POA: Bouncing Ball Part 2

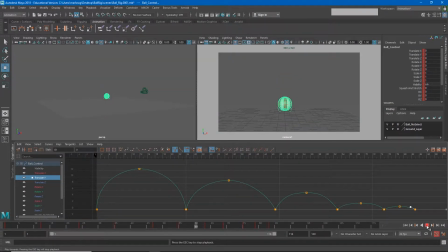4s
So now we have a bouncing ball that looks pretty good, but it does look very computer generated. You'll notice that the ball is bouncing perfectly straight up and down, no side-to-side movement, and no rolling at all.
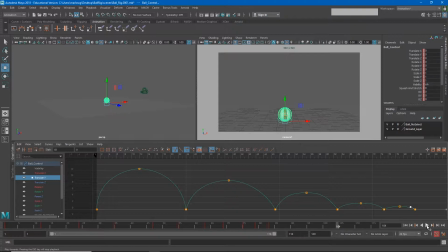19s
And that's a very unlikely thing to happen. So we're going to add a little bit of motion in one direction, and we're going to add some roll to the ball as well. You'll also notice that my current version of this, the ball is bouncing off-screen a little too far, so I'm also going to take a minute to readdress my camera location.
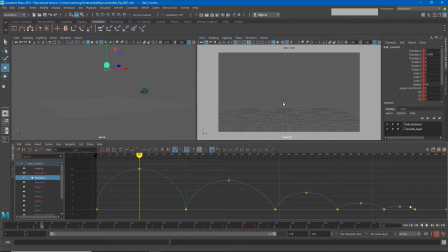39s
So earlier we had locked the camera. I'm going to go ahead and unlock that camera now just by clicking on this little camera lock button to free the camera up. Now I can move my camera back until the ball is framed a little more clearly.
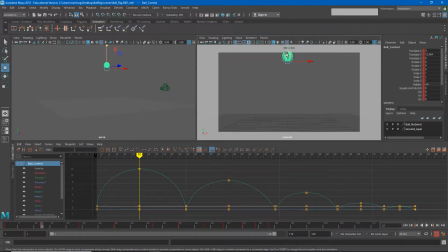57s
The top of this first bounce, I want it to go ahead and be pretty close to the top of the screen. And now I can relock the camera again. So the next thing to look at is the forward and backward motion.
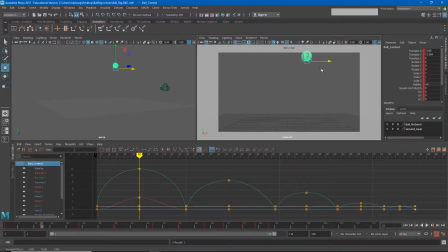73s
For us, that's going to be our translate X. And you'll notice if I move my translate X, I get a little bit of a bump in that curve. If I undo it, you'll see that as it is now, my translate X is perfectly flat all the way across.
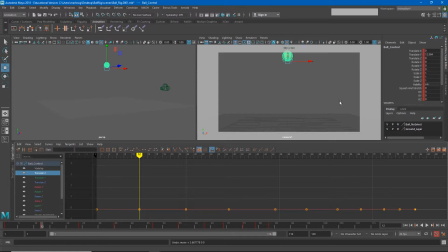89s
Now, I want my ball to continuously be moving from one side of the screen to the other. And I can do that by adjusting these keys to get the motion that I want. And you'll notice that as the
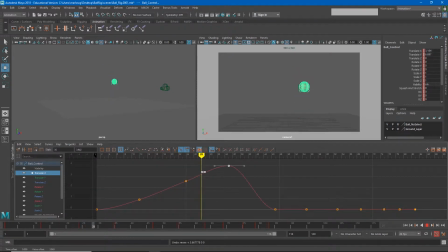105s
curve goes upward, our ball moves from left to right across the screen. However, I want this to just be a progressive move across the screen, so I actually don't need all of these keyframes. This is more data than is necessary to achieve that motion.
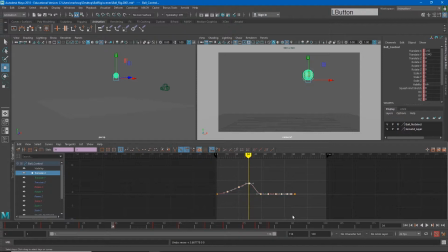124s
So what I'm going to do instead is kind of zoom out, and I'm just going to delete all of these keyframes in between the first and last one. I'll select them in the graph editor, and I'll hit delete. Now I can just choose the start location
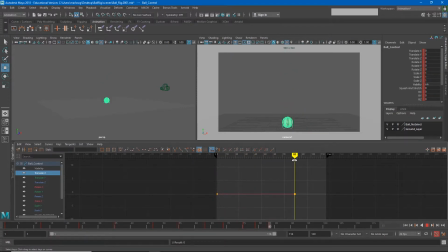140s
and the ending location of this bounce by adjusting these keyframes. I can move this keyframe up by holding shift and middle clicking, and put the end pose where I want the last bounce to be, and I'll just have it slightly off screen to screen right.
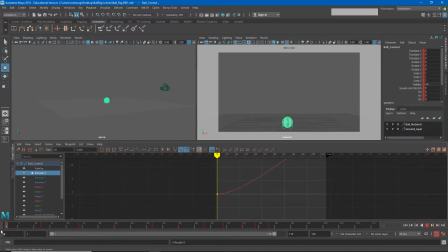160s
When I go back to the beginning of my timeline, I can adjust where I want this bounce to start. Now again, it's kind of hard to interpret the graph editor when I can't see all of it. So I can hit F to frame the entire thing, or I can hit this button to frame it.
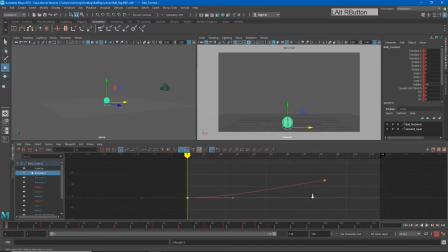176s
I can also again hold right click and zoom in and out just to give myself some more space. And again, I'll hold shift and middle click to move this first keyframe until it's slightly off screen as well. And so now what I should get
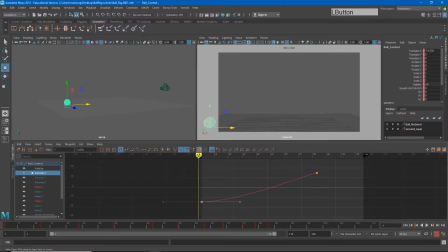198s
is this bounce across screen. However, notice that at the beginning, the ball is moving forward slowly, and then it kind of speeds up and then kind of gets to this end destination a little quickly.
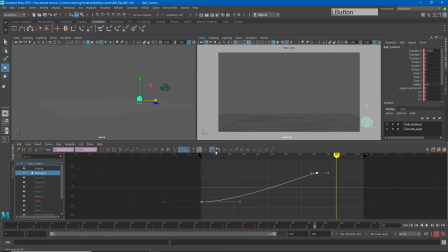215s
Now, I'm just going to go ahead and select both of these keyframes and hit auto tangent, just so we kind of have a good starting point here. But there's no real reason for the ball to accelerate here. If you think about this, the ball not moving forward at the beginning and then starting to move forward
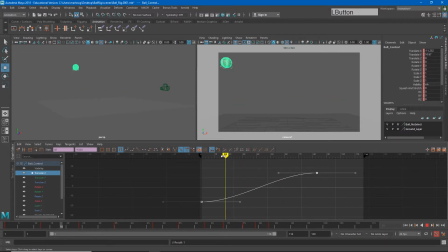235s
implies that some force acted on it. It's almost as if the ball were bouncing straight up and down, and then the wind blew it forward. And that's not really what I want it to look like. I want it to look like maybe somebody off screen threw the ball.